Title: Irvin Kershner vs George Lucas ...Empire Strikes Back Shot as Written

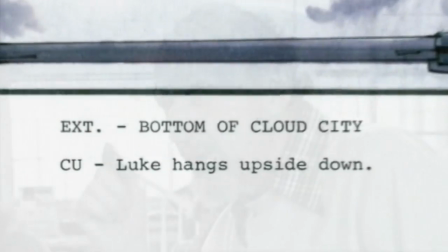Erwin Kirshner had never directed a blockbuster, but emphasis on character was just what this middle chapter needed.
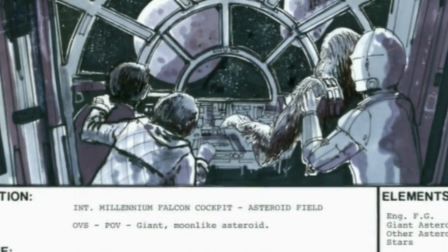The story line was much more difficult. I felt I needed humor in the picture, and yet I couldn't have gags. I felt I needed a love story, and yet I couldn't have a lot of smooching and kissing and all that stuff. and it had to all be more implied.
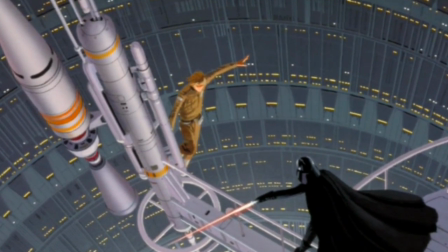I knew I needed something powerful going on inside Luke's soul.
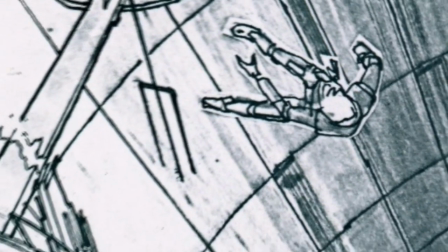And he really carries the picture, of course. So, I didn't know quite how I was going to do this. We looked at the scene where Han Solo goes into the freezing chamber. George had scripted an exchange between Princess Leia and Han Solo, which went like this. She said, I love you. And Han Solo said, I love you too.
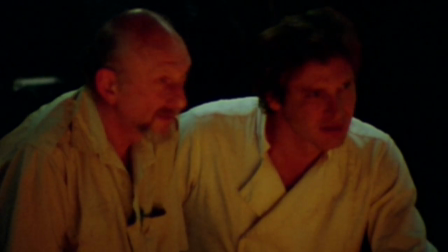And it kind of seemed to me that we weren't taking advantage of the character that we'd established for Han Solo.
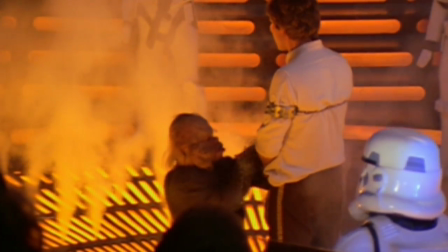We tried take after take after take. Nothing satisfied me. And finally, I said, Harrison, don't think about it.
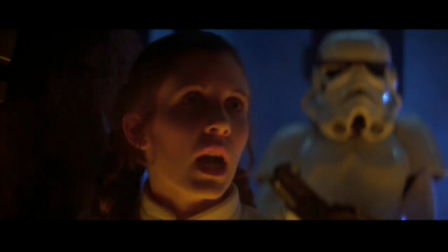Don't think about it. Let's do it. Okay, action.
I love you. I know.
And he dropped in, and I said, cut. I said, yeah, that's a great line. That's Han Solo. We shot several scenes in Empire over again.
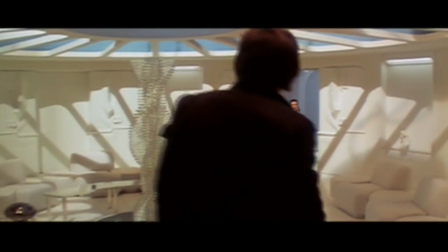There's a scene in Cloud City where Han Solo character is kind of pacing up and down, and Princess Leia comes in, and he reacts to the way she looks, because she's dressed differently than she has in the entire rest of the film.
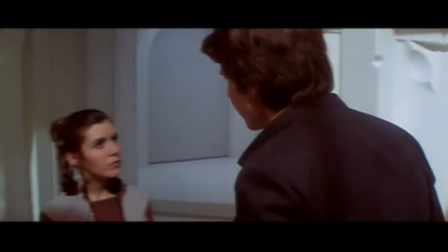You look beautiful. You should wear girls' clothes all the time.
We looked at the dailies, and we weren't happy with anything, really.
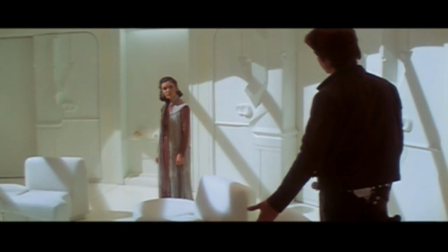The attitude of the actors was too obvious.
Sit down. Come on, talk to me.
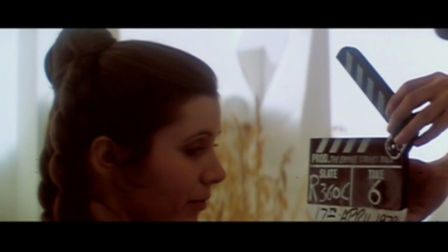And we could have let that go, but it just didn't feel right.
Sex retake. Action.
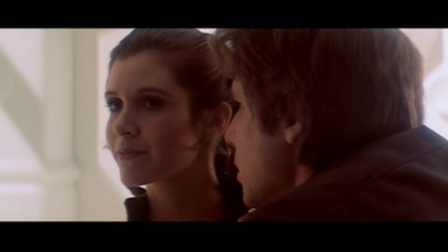I hope Luke made it to the fleet, all right. I'm sure he's fine.
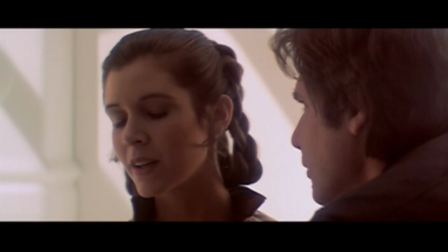He's probably sitting around wondering what we're up to right now. You know, your friend Lando's very charming, but I don't trust him.
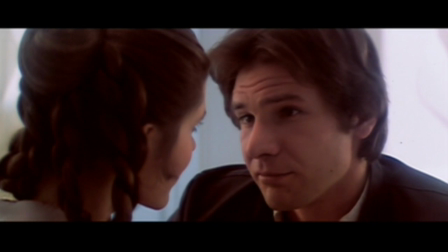Trust him? He's an old friend of mine.
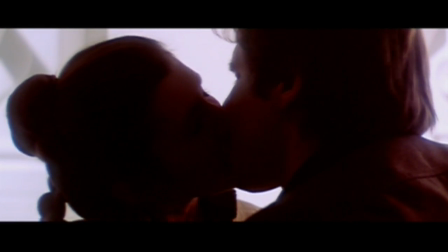Ben Slade.
So we shot it in a slightly more subtle fashion, which is the way it's in the film now.
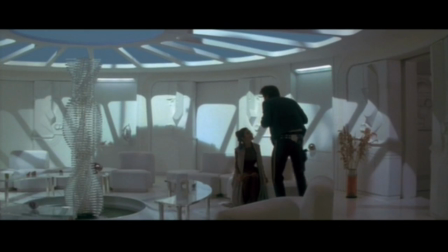I don't trust Lando. Well, I don't trust him either, but he is my friend.
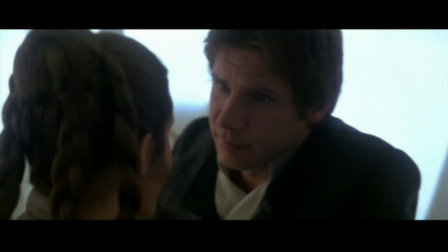Thank you.